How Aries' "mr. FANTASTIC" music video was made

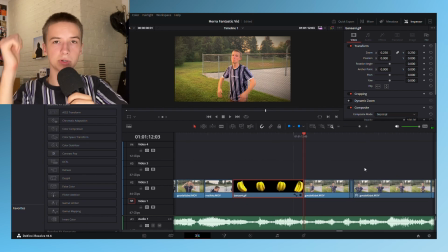So it's a, it's a more improved version of that like boomerang thing we saw with the guitar guy and you just say change
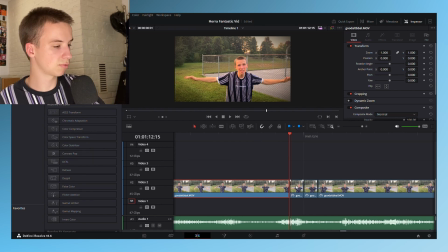clip speed you just press freeze frame freaking creates a freeze frame for you and then you just reverse it and then we got the same effect and you can see
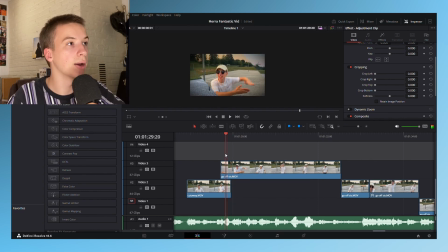the color grading is different so what just like what we did the boomerang effect again
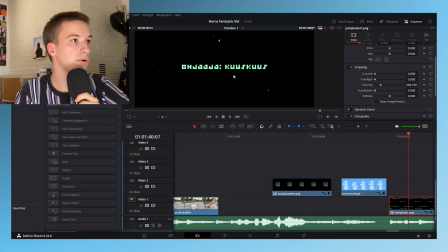uh and then we got the freaking ending credits font which was actually just a variation
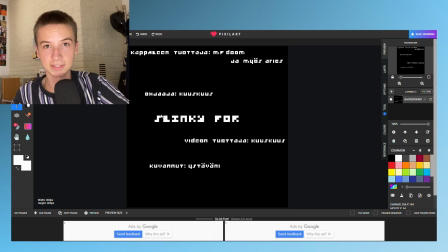of the slinky font on pixelart.com except
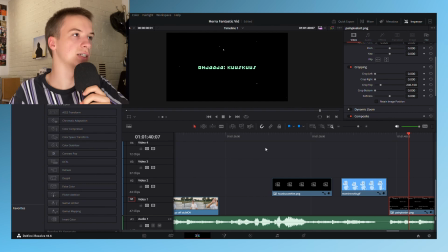I went in and I individually changed the letters to make it more like the
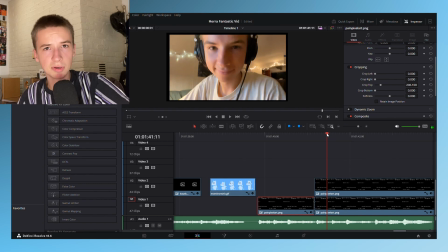font from the video that was incredibly time-consuming I believe I have a clip of when I realized I had to change that font but eventually I
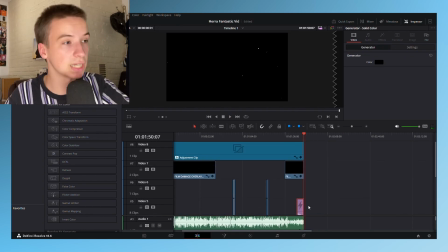finished it as the other clip shows and then finally the final touches of this whole music video so we got the film dust effectively I just
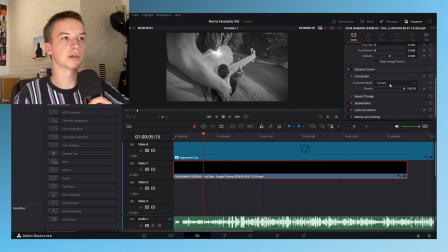screen recorded it and I just went to composite I click composite mode screen And then finally we got the adjustment clip which we
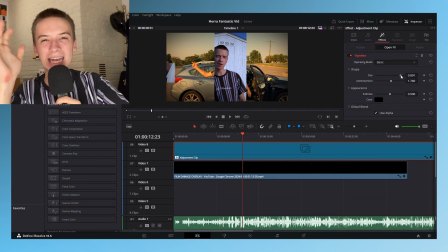added the vignette effect just to make that a little bit the last bit of texture That's what these last two things is it's texture because without it.
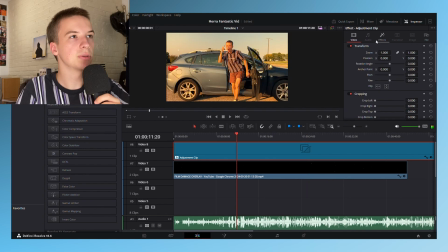It looks just you know, it's just so flat But then you go you click vignette. Look at that. You're immersed. You're immersed in the Aries experience So yeah, that was how Aries is mr Fantastic music video was made if you guys enjoyed the educational journey that you've just embarked on be sure to leave a like and let me know down in the comments which music video you'd like to see next keep in mind i only have like a week to do a music video and also zero budget so uh yeah just keep that in mind can't do no uh can't do no god's plan and
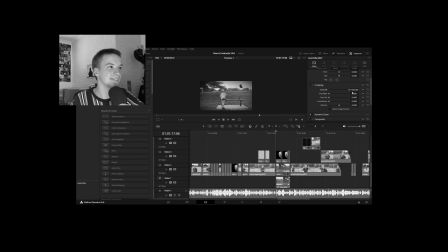then you can make aries disappear and it's like wait this is just like real life